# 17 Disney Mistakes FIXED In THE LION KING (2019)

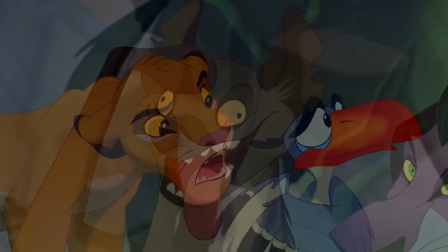249s
The animated movie often emphasises how dim-witted the hyenas are.
Zazu, you told me they're nothing but slobbering, mangy, stupid bultures.
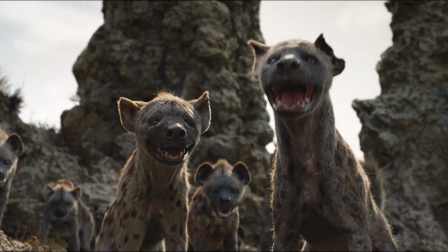258s Ixnay on the Upadstay. Who you calling Upadstay?
But this doesn't reflect the fact that in real life, hyenas are intelligent, skilled and dangerous predators.
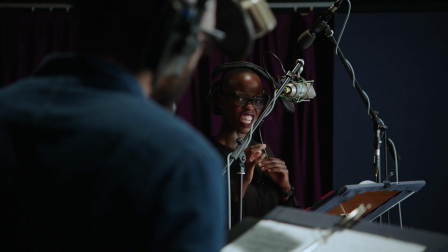267s
Which is why Shenzi, who's voiced by Black Panther's Florence Kasumba, is a lot more menacing in the new version.
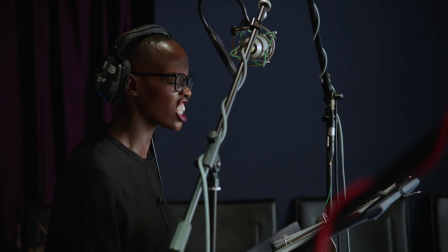273s You're no match for Asurabi! Arrgh! You'll die with your King Nala!
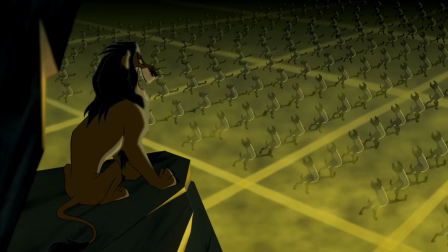279s
And although the hyenas are still antagonists in the remake, the Nazi goose-stepping scene has been cut to fit the new film's more realistic and grounded approach.
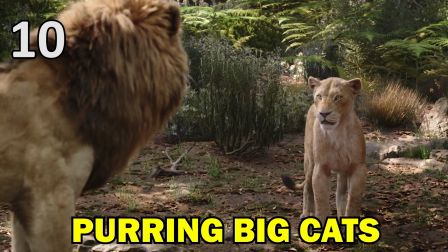288s
Hardcore Lion King fans may have noticed a small change in the new movie when Simba and Nala are reunited.
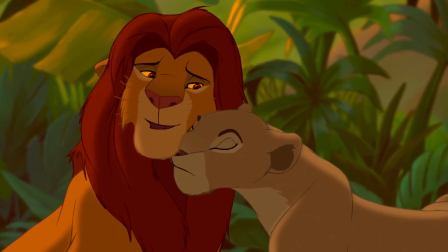294s Where have you been?
In the original film, as they rub their heads together, you can also hear them purring, much like a pet cat does.
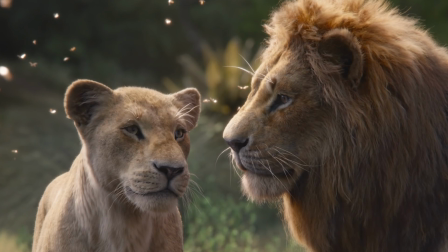301s
However, in the remake, Simba and Nala's pairing has been removed,
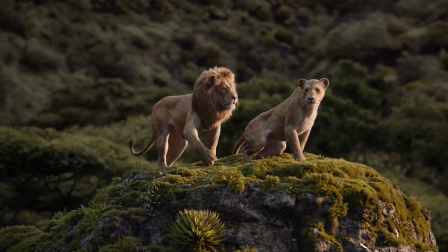305s
likely because animal experts believe that lions either don't pair at all or the noises they make are technically different to the pair of a domestic cat.
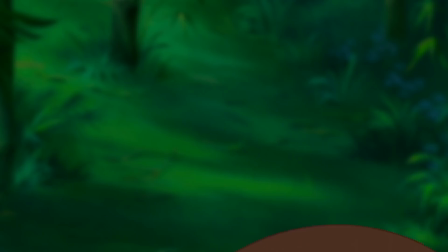314s
Following Simba and Nala's reunion is Can You Feel the Love Tonight,
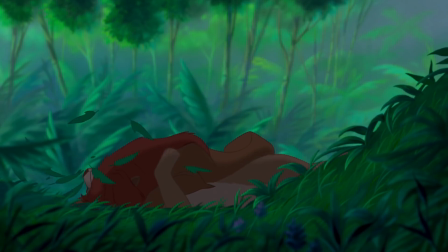318s
which the original filmmakers described as perhaps the most steamy love scene in any Disney film.
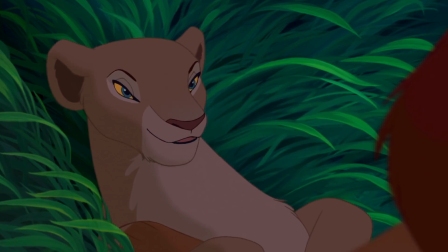324s
During the song, Nala gives Simba what the filmmakers have called a come-hither look.
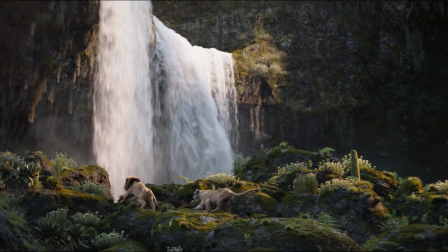328s
In the new film, however, that moment is replaced with Nala giving Simba an affectionate lick,
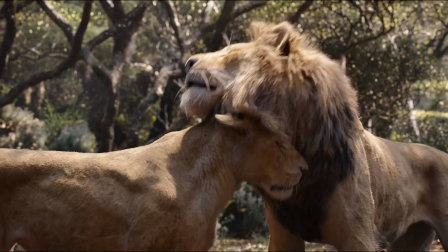334s
which fits with the remake's much more realistic depiction of animal behaviour.
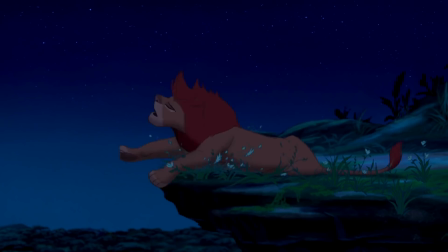338s
In the 1994 movie, Rafiki discovers that Simba is still alive after the lion flops down on some plants and the earthen leaves
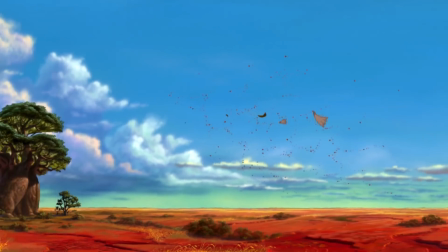346s
which scatter are magically carried by the wind all the way to the wise monkey's tree where he reads the leaves in an empty tortoiseshell.
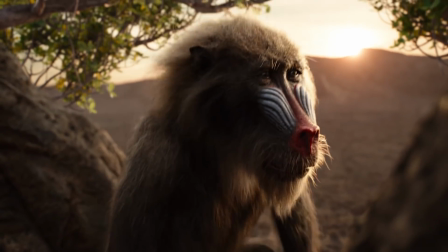354s
The new movie has a quite ingenious and perhaps more feasible method for Rafiki to discover the truth about Simba.
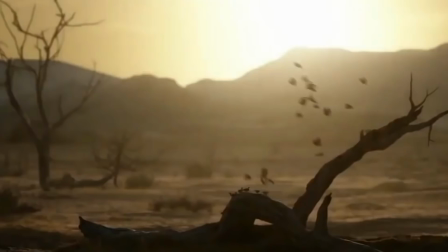361s
This time a tuft of Simba's fur falls off and goes on a complex journey, floating on the wind, then a river,
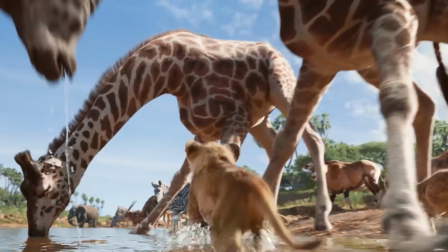367s
before being eaten with some leaves by a giraffe and ending up in a ball of dung that a beetle rolls along.
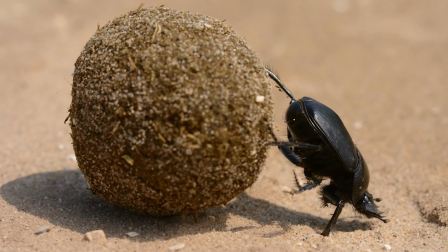373s
That ball falls down a hill and breaks apart, releasing the tuft of hair,
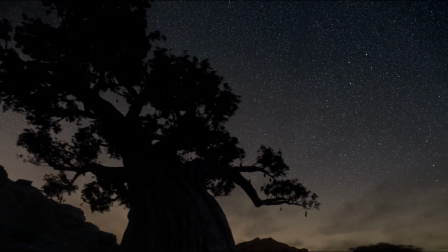377s
which a leafcutter ant then collects and marches up the Tree of Life, where Rafiki spots it and recognises it as Simba's fur.
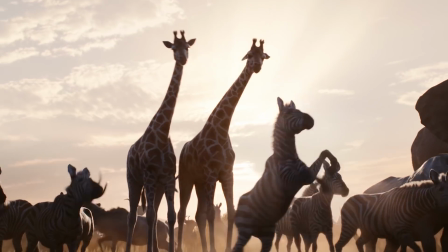384s
It's a nice little updated sequence which also fits with the film's Circle of Life theme.
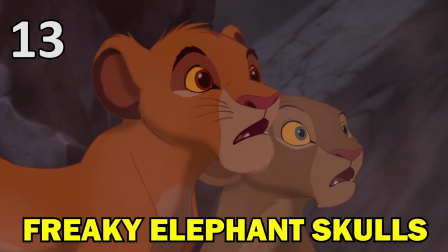389s
In the first movie, there's a curious goof in the scene where Simba and Nala visit the elephant graveyard.
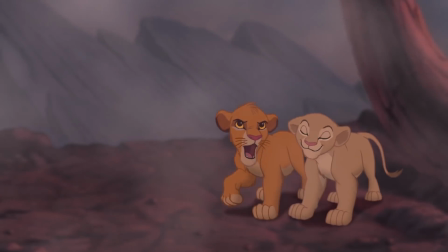395s I wonder if its brains are still in there. There's only one way to know. Come on, let's go check it out.
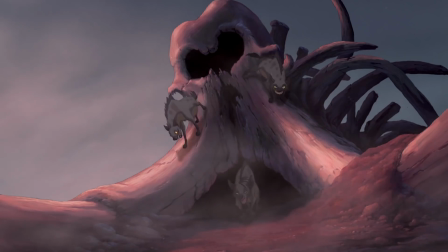401s
The young lion cubs are ambushed by the hyenas, who emerge from the skull of a dead elephant.
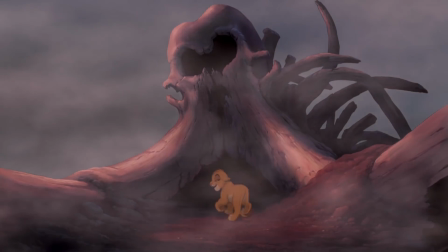406s
However, fans have commented that when you look more closely at the proportions of the skull,
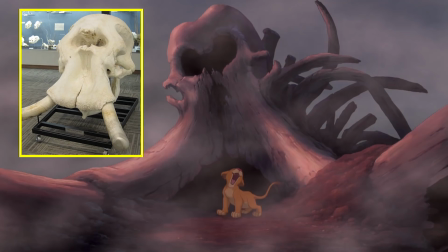411s
it's grotesquely large and far too big when compared to real-life elephant skulls.
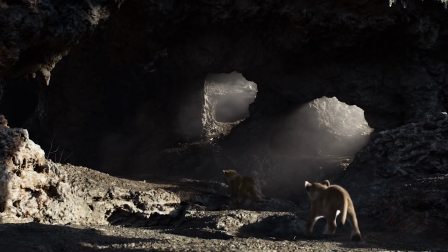416s
Which is why the 2019 movie skips over the hyenas coming out of the skulls and instead they meet Simba and Nala inside a cave.
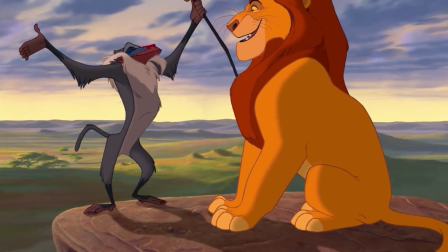424s
Another problem fixed from the animated circle of life sequence is Rafiki's seemingly impossible ascent to Pride Rock from the front.
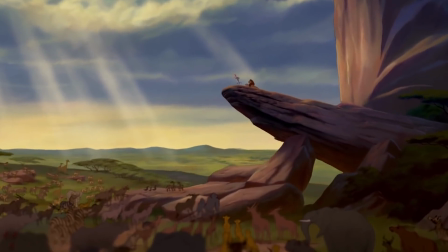431s
If you look at the shape of Pride Rock and how it juts out,
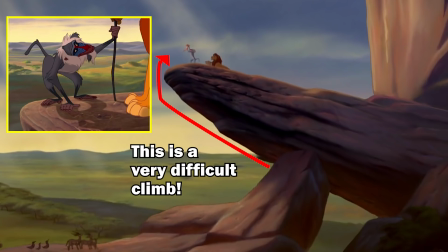434s
it would be extremely difficult for Rafiki to climb up beneath it and very silly too given he could access the rock via a much easier route instead.
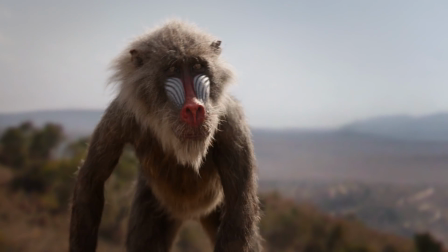443s
The new movie fixes this by showing Rafiki walking onto the top via a much more gently sloping rock face.
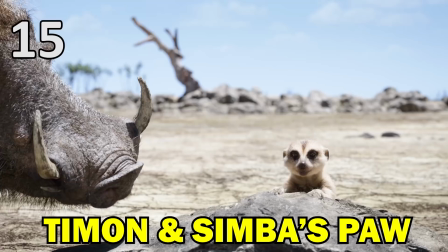450s
As you can see,
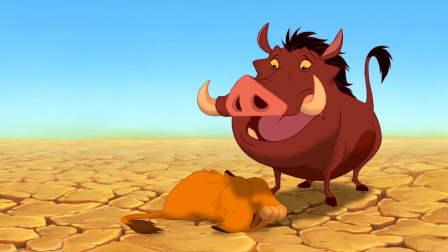451s
The New Lion King tends to tone down some of the animation's more exaggerated cartoony moments to better fit the photo-realism of the new CG version.
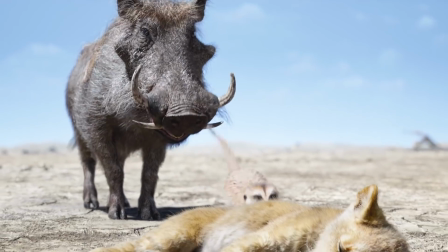460s What is it? That is not a lion, it's a furry bird! It looks like a lion! That's not a lion, let me get a closer look.
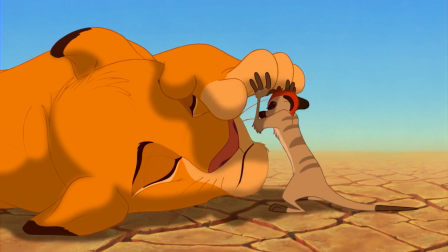465s
So, the remake changes this moment where Timon lifts Simba's paw up all the way above his head in an incredible feat of strength for a tiny little meerkat.
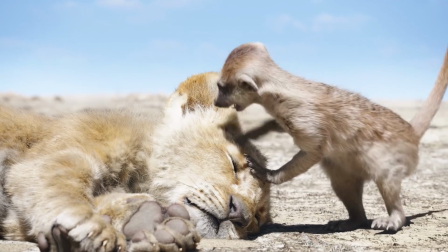474s
Instead, the new movie has Timon identifying Simba as a lion by looking at his teeth.
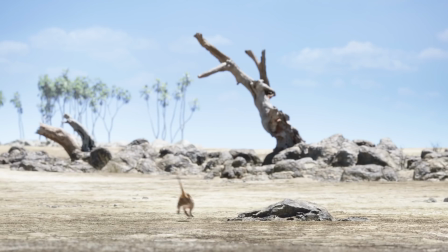479s It's a lion! Run for your life, Pumbaa! Wait, wait, wait, wait, wait, wait, wait, wait, wait, wait, it's just, it's a little lion!
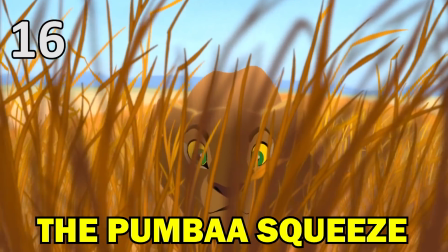485s It gets bigger!
Another scene made more realistic this time around is when Nala chases Pumbaa.